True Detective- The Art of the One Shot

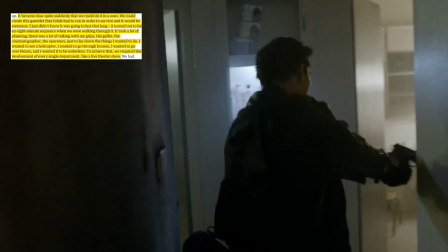(4:12)
I wanted to go through houses. I wanted to go over fences, and I wanted it to be unbroken.
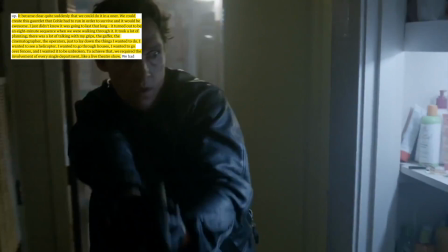(4:17)
To achieve that, we required involvement of every single department, like a live theater show."
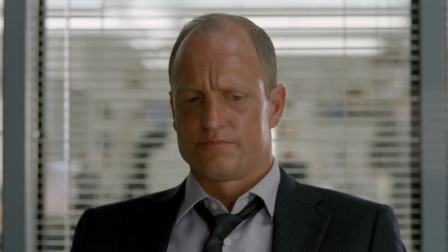(4:22)
End quote. So like I said, it's all hands on deck to make this shot successful.
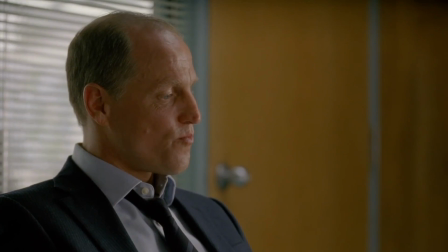(4:27)
With that said, a one-shot has to have meaning for it to be something more than just a cinematic feat.
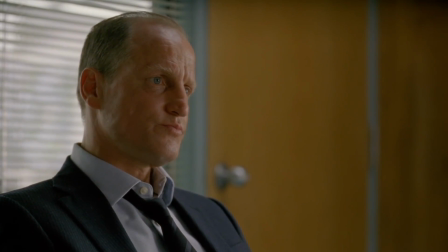(4:32)
How does it gain that meaning? The material has to give the audience a reason to be locked into that moment.
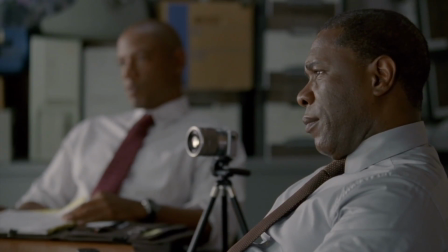(4:38)
For example,
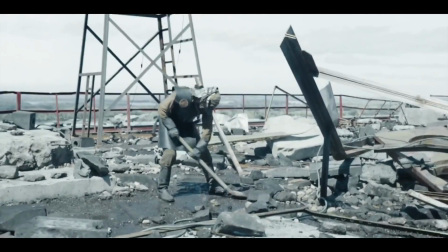(4:39)
the 90-second one-shot in Chernobyl recreates the anxiety and tension that those men on the roof shoveling graphite felt in that short period of time.
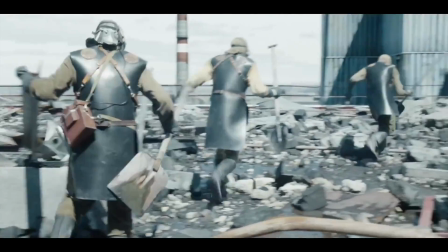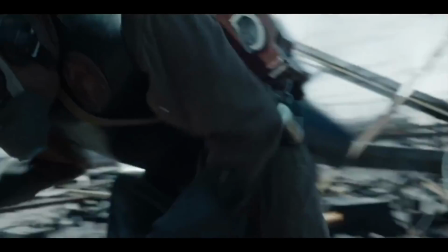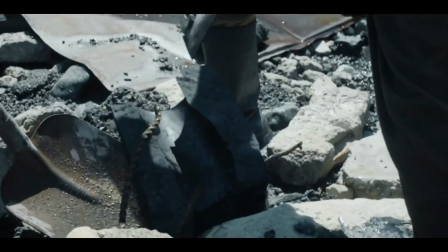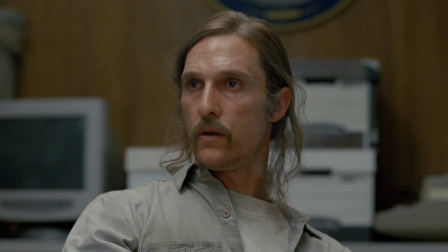(5:03)
This meaning has to exist for the audience to care. Otherwise, the scene doesn't hold any weight.
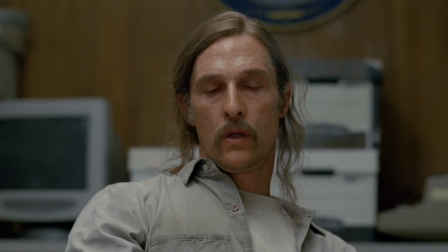(5:08)
This is what works with this shot in True Detective. The proper buildup is there to give the audience a reason to care.
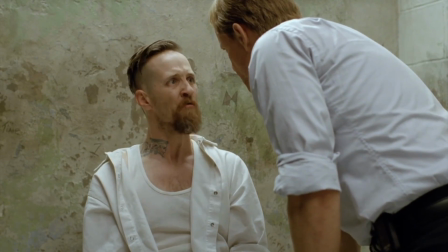(5:15)
Leading up to this scene, there are palpable stakes. There's tension, and it's wonderfully acted out by everyone involved.
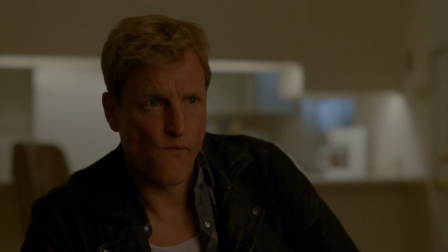(5:21)
You follow the two main characters, Cole and Hart, through their investigation that gets them to the final scene.
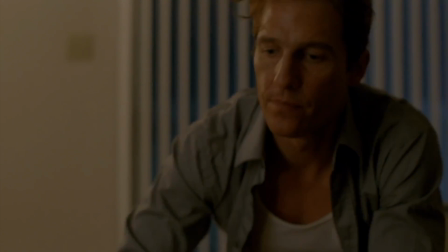(5:26)
Just as a side note, I'd like to give a lot of credit to the show's creators for how this investigation unfolds.
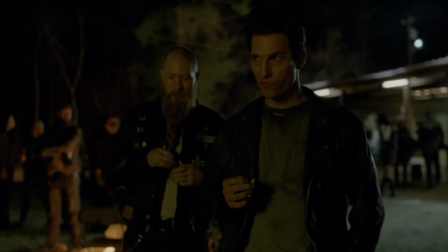(5:31)
It's lead after lead after lead. They don't just get a little bit of information and get their man.
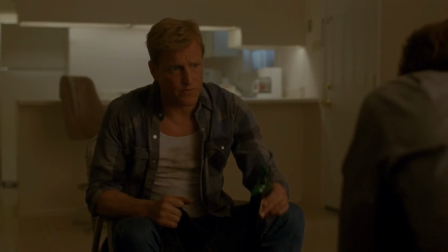(5:37)
It takes time. However, it's not just a criminal investigation that moves the episode along.
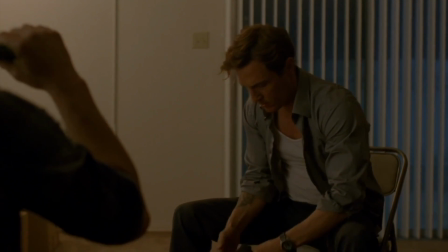(5:42)
It's the character development of Cole and Hart that makes the viewer even more invested. Hart is busted for his affair and has to emotionally cope with that.
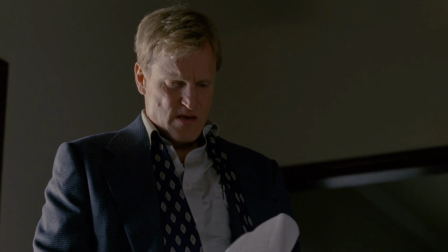(5:52) Hart, how you coping, buddy?
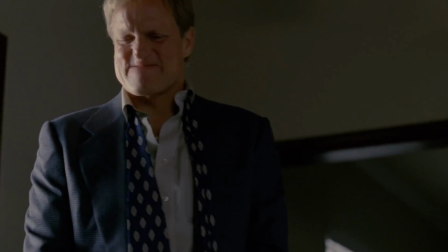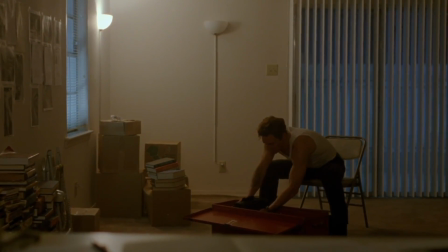(6:02)
We find out about Cole's old life when he was undercover, and how they both have to go above the law to get their man.
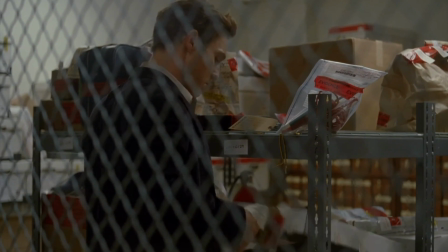(6:07)
An example of that is Cole stealing cocaine from the evidence locker so he doesn't show up to the meeting with his old contact empty-handed.
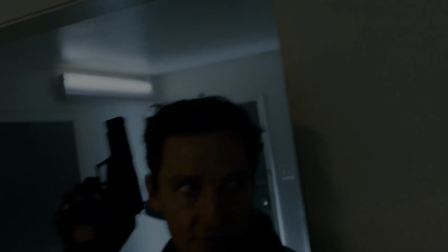(6:19)
They really should have a better system for this. Now all of this narrative lead-up is what makes this one-shot even more special to me.
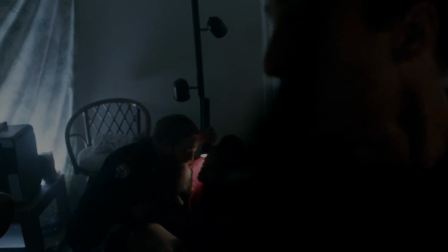(6:26)
If they had put this scene at the beginning of the episode, sure, it would have been pretty awesome cinematically, but it wouldn't hold nearly as much weight.
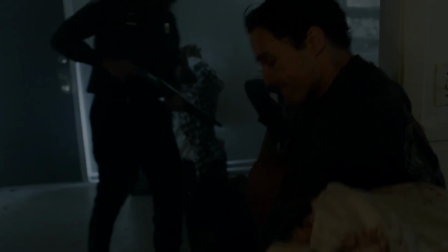(6:33)
We wouldn't know why we were there, or why we should care as the audience.
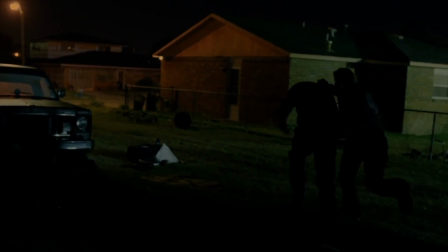(6:37)
Here, at the end of the episode, they're one step closer to their man, Hart is barely holding it together over his marriage,
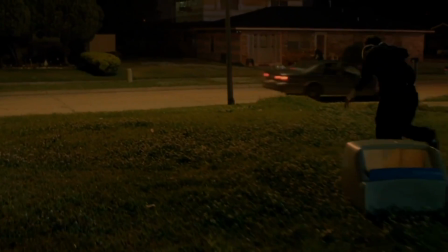(6:44)
and Cole has to go all in on his old life for the sake of the investigation.
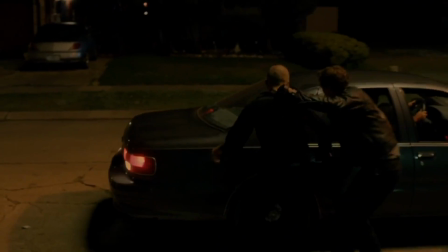(6:48)
That, along with the skill and talent required for the shot itself, is what makes this one shot a cut above the rest.
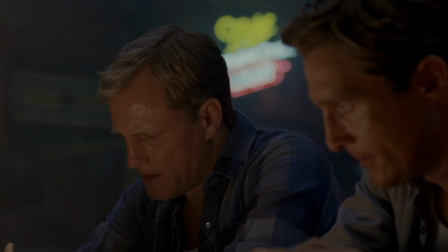(6:55)
Thank you all so much for watching this video. I hope you all enjoyed it. I know I've been out of commission here for a while, but I believe we're back on track now.
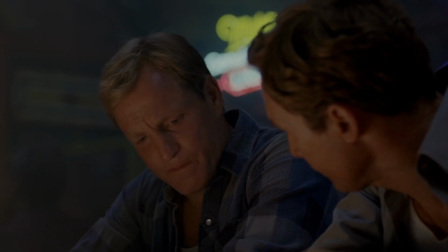(7:03)
If you enjoyed this video, a positive rating would be very much appreciated, and I'll see you in the next one. Peace.
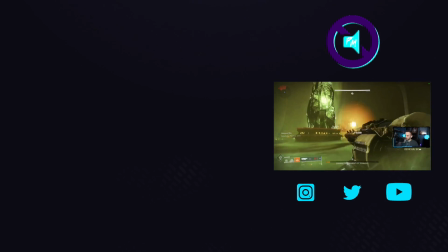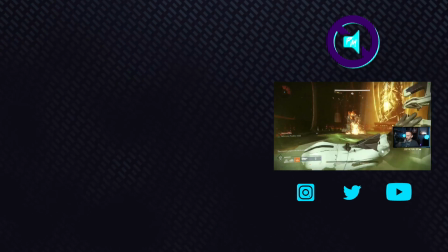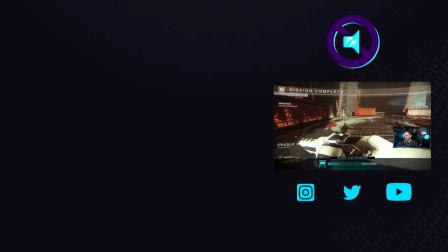(7:23) Holy shit. Oh my god.
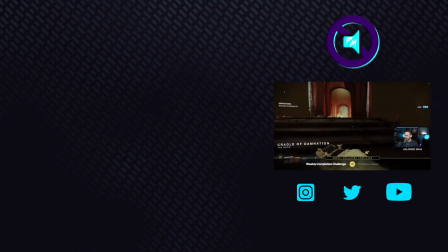(7:28) Okay, that's it. I'm done. I wanna die.